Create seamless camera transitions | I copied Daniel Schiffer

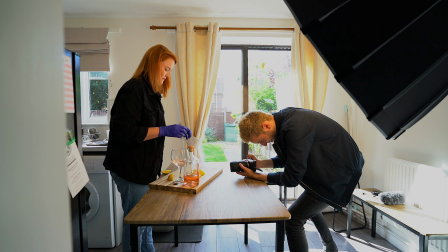(4:09)
And it should, in theory, create a nice cool shot. I can't remember which way my segments went again. So this one might take a while again, but we'll get there. It'll be worth it in the end, hopefully.
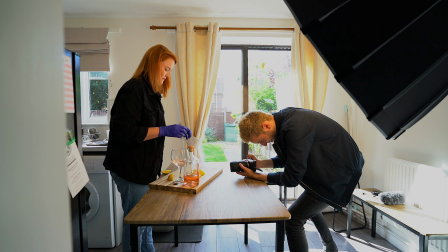(4:24)
I thought this one was the easier one. 2, 1, go. That might be it.
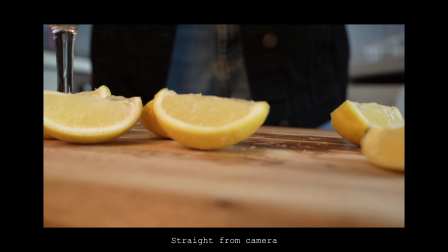(4:31)
Okay, so there we are. We got the shots we wanted, and now as you can see we are in Final Cut.
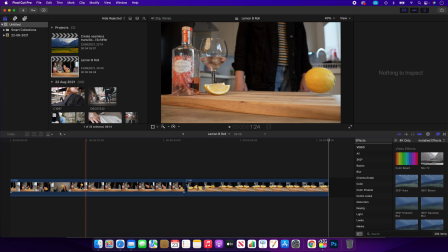(4:38)
We have already imported both of the clips, and if we click play you can see that they just look a bit dull and there's nothing really special.
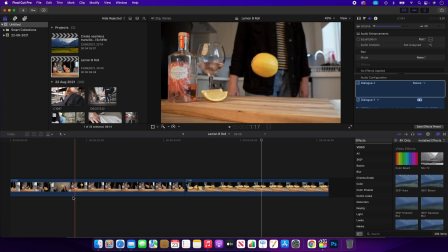(4:47)
So what we're going to do is start off just by trimming everything we don't need at either end.
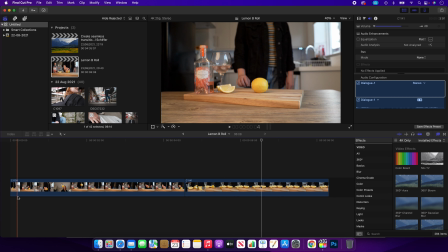(4:53)
So we're going to trim just as Holly's hand is coming in to pick up the lemon.
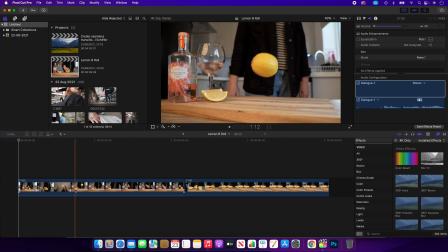(4:58)
We'll get rid of the start there, and also we are going to cut this just before it lands.
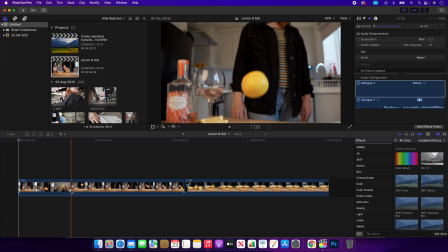(5:06)
So obviously there it lands, and we're going to go to there and get rid of the end.
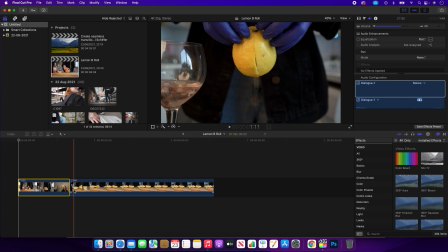(5:12)
And the same here, we don't want Holly's hands in it obviously because we want to see the lemon falling.
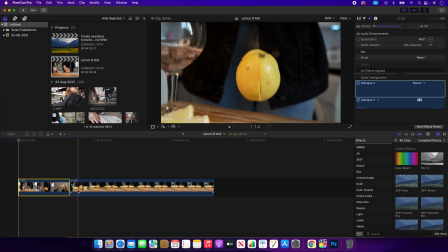(5:17)
So we're going to go to where Holly's hands are out of the clip, and we're going to just cut off the end.
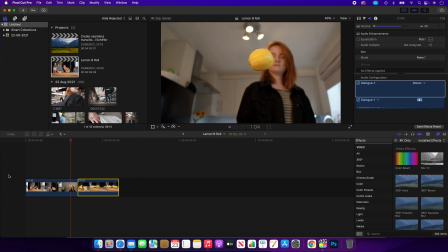(5:26)
And if we click play, you can see that it already looks pretty good, to be honest.
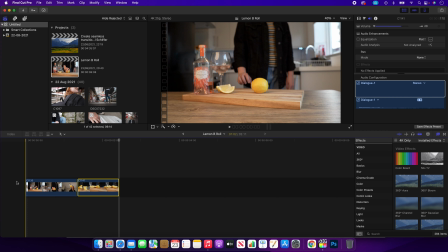(5:31)
But anyway, we're going to make it look even better.
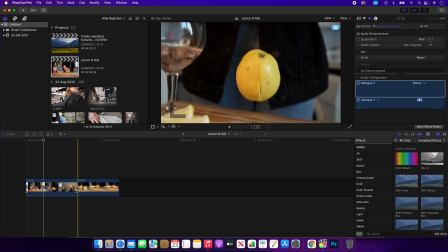(5:34)
So we're going to go in and add in some timing into these to try and change it up a little bit and make it look a little bit more interesting.
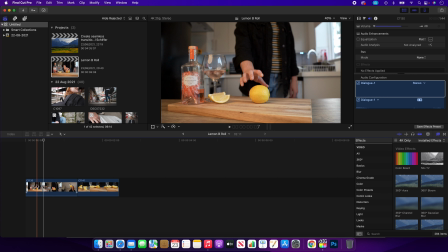(5:42)
So what we're going to do is we're going to take this clip and we're going to add a custom speed and turn it to around about 80%.
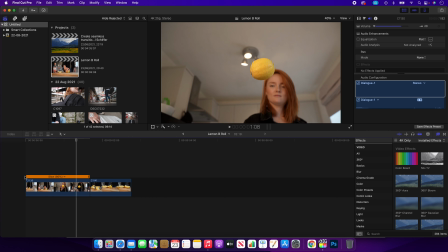(5:52)
So that is in a nice, it's not slow, but it is slower than normal.
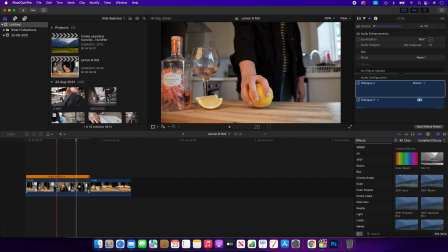(5:56)
And we're going to add a speed ramp just when it leaves Holly's hand.
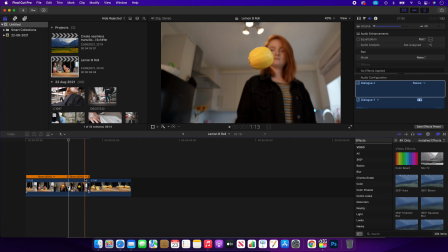(6:02)
So there it is in the air. We're going to click Shift and B and change this to 20%.
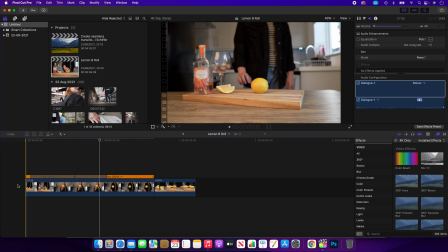(6:11)
So go into custom speeds again, add 20, and now here we have something that looks a little bit more interesting.
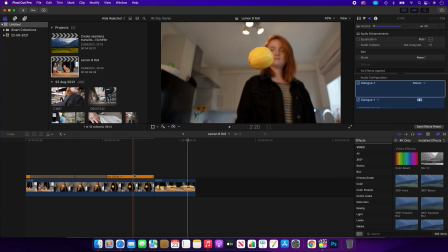(6:19)
But you'll see that we don't really want all of this to be in slow motion as well.
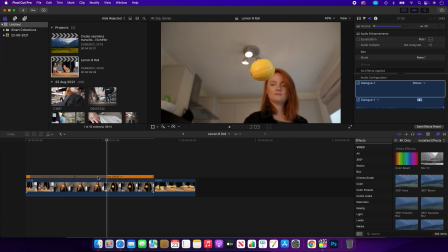(6:24)
So as it starts to come down just around about here, we're going to Shift B again, add another speed ramp, custom, and change that to 80% again, maybe even quicker.
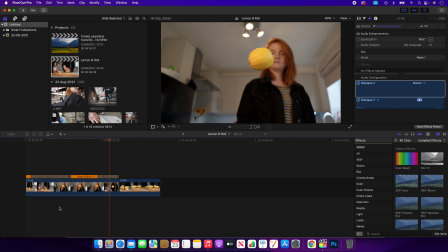(6:38)
Well, let's have a quick look. Yeah, let's go even quicker.
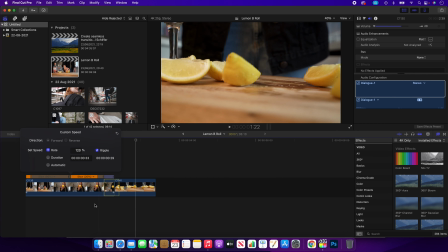(6:43)
Let's go to around about 120%. Yeah, that looks better. And now, as you can see here, this is all in normal time, this second clip.
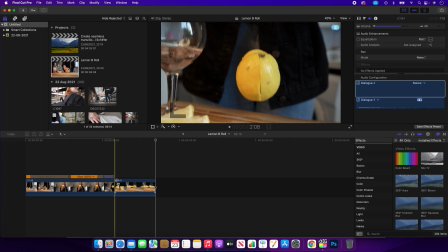(6:55)
We don't want it to be all in real time, so we're gonna, as it just lands around about here and the lemon breaks up,
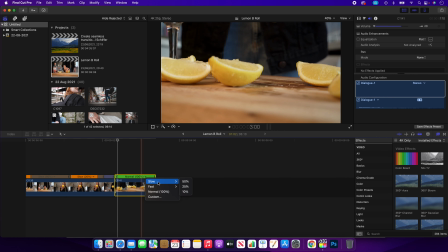(7:04)
we're gonna Shift B and turn this into nice 20% slow motion again.
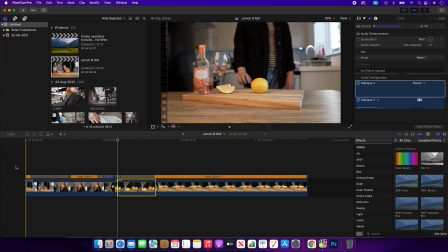(7:13)
And then can watch it from the start.
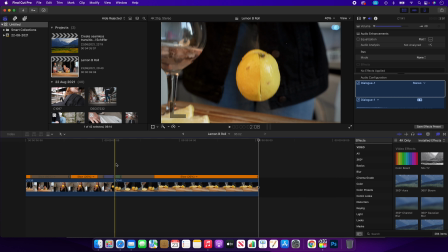(7:18)
That looks so much better. I'm so pleased with how this has worked out, considering it's the first time I've ever done it.
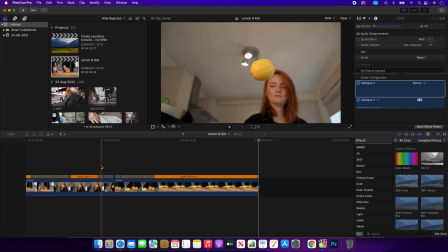(7:26)
So thank you to Daniel Schiffer for making this video, and yes, I am pretty much copying exactly what he's done. If you haven't seen his video, go and check it out. It is amazing. He does a couple of other things in it as well, but he is a wizard on Final Cut,
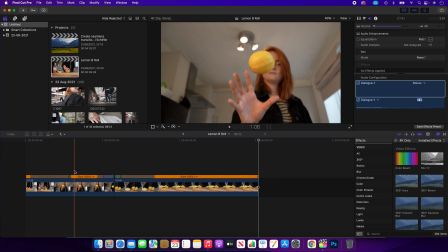(7:41)
and without watching his videos I wouldn't have been able to put this into practice myself.
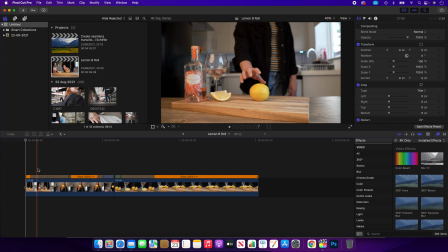(7:47)
Now what you can do as well to make this look even better is you can
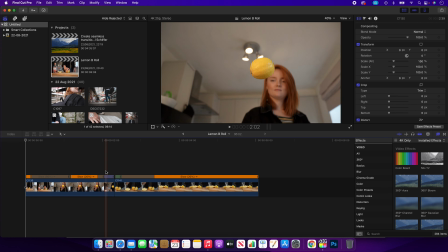(7:52)
centralize the lemon so it looks even more impressive, because we are quite lucky with this shot because the lemon is fairly central. But if we click on view and show horizon, you can see that it is slightly off center.